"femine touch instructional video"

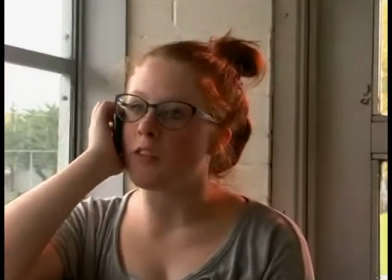No, Mom. I don't want to hear about your boyfriend. Hey!
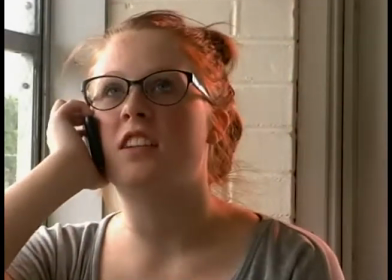Yeah, I just saw Stacy outside. Yeah, I don't like her. She's weird.
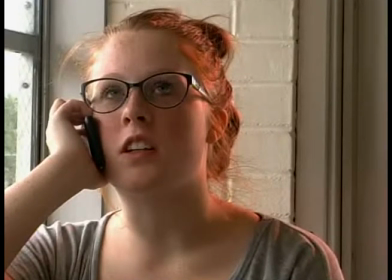Did you see that? That was a bad example of leading looks. You could not see what Hannah was looking at. Let's try that again. But this time, the correct way.
Yeah.
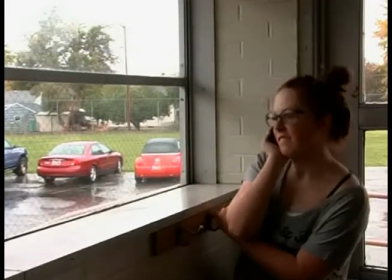Okay. No, I don't want to hear about your...
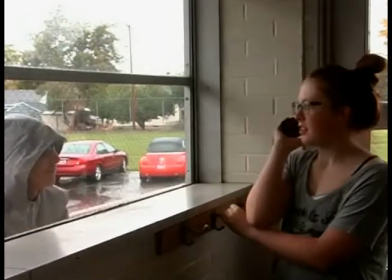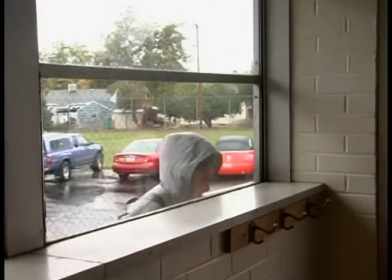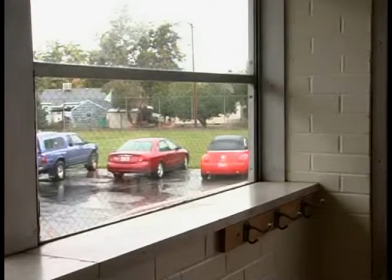Now, on to masses.
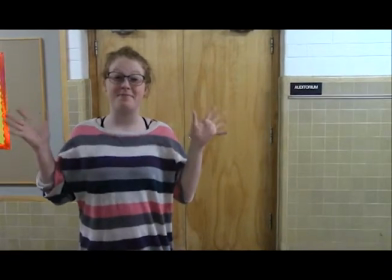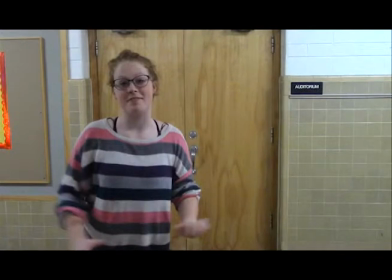Did you notice what was wrong with that scene? I did. The scene was very unbalanced. When doing a scene, make sure you fill up any wide open spaces before you start filming. Like this.
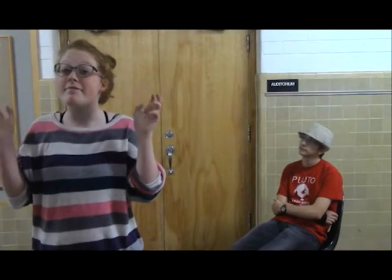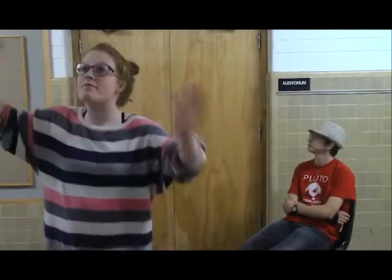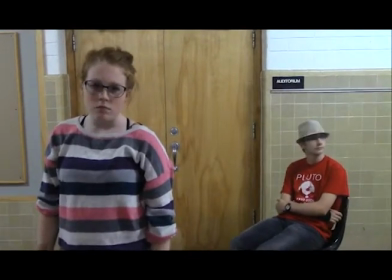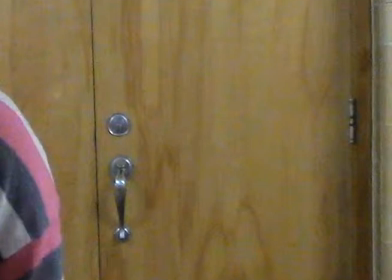Hey look, it's me. You see, when the ginger put me into the scene, I now occupy the empty space. Masses is having an even balance on both sides of the shot when focused on a character. Now, wait for it.
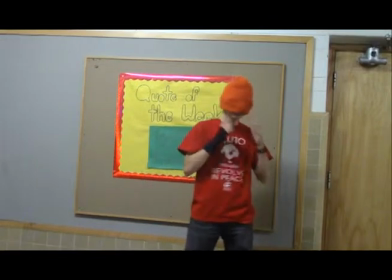Colors!
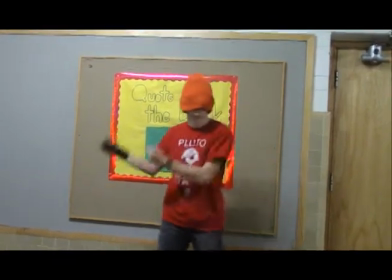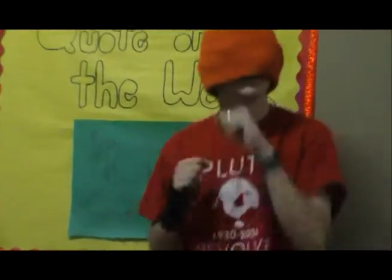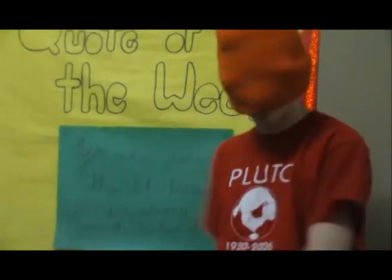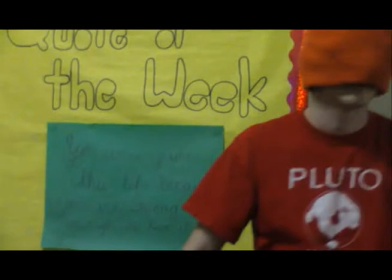Whoa, whoa, whoa. You see that? Look at that wall. So distracting. To fix this, you need an off balance of colors to bring the focus on the speaker, or in this case, the dancer. Let's see that again.
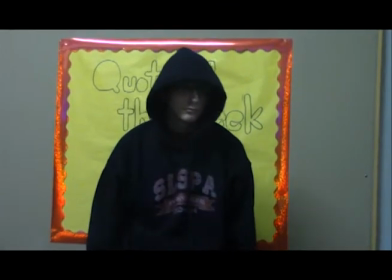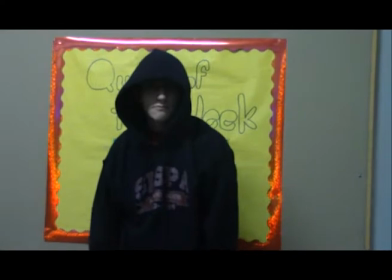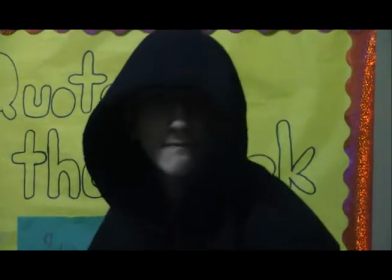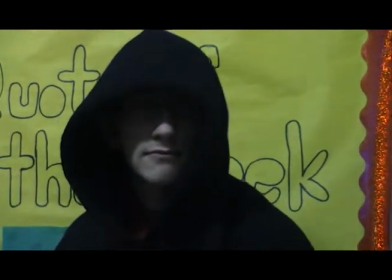Ah, there we go. The colors on the dancer are way darker than the ones on the wall, so you want to pay attention to him if he was talking,
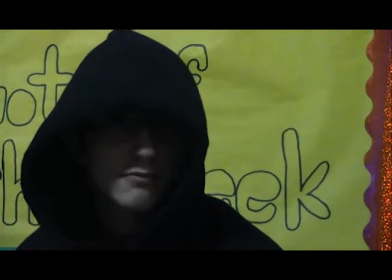which I technically am right now, so pay attention to me. Colors are brightest on the character if in a dark room, and vice versa.
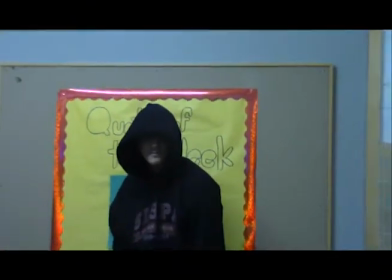And now I'm going to pass it on to Ginger because I am done with bad scenes.
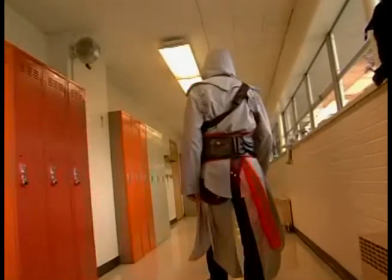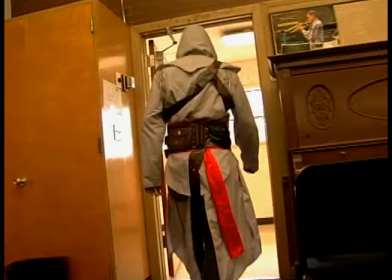Oi! So, I know it was a good follow-through shot, but not exactly a static shot. Now, if you want to make it better, stay tuned, or you'll miss something, Liam.
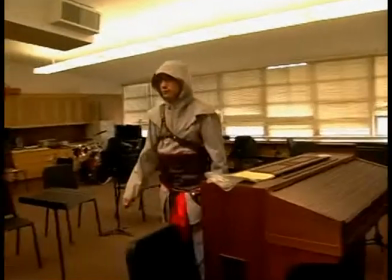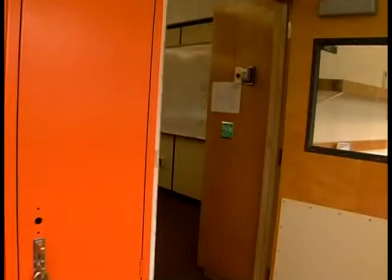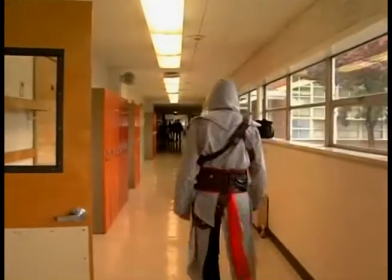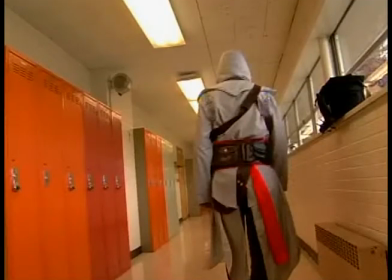Ah, so much better. Not a follow-through, but the good old pan until they disappear and then take another shot from a different angle. Static shot is the transition from one shot to another in a smooth motion. So keep that in mind, folks, and do not go away because the grand finale is... now.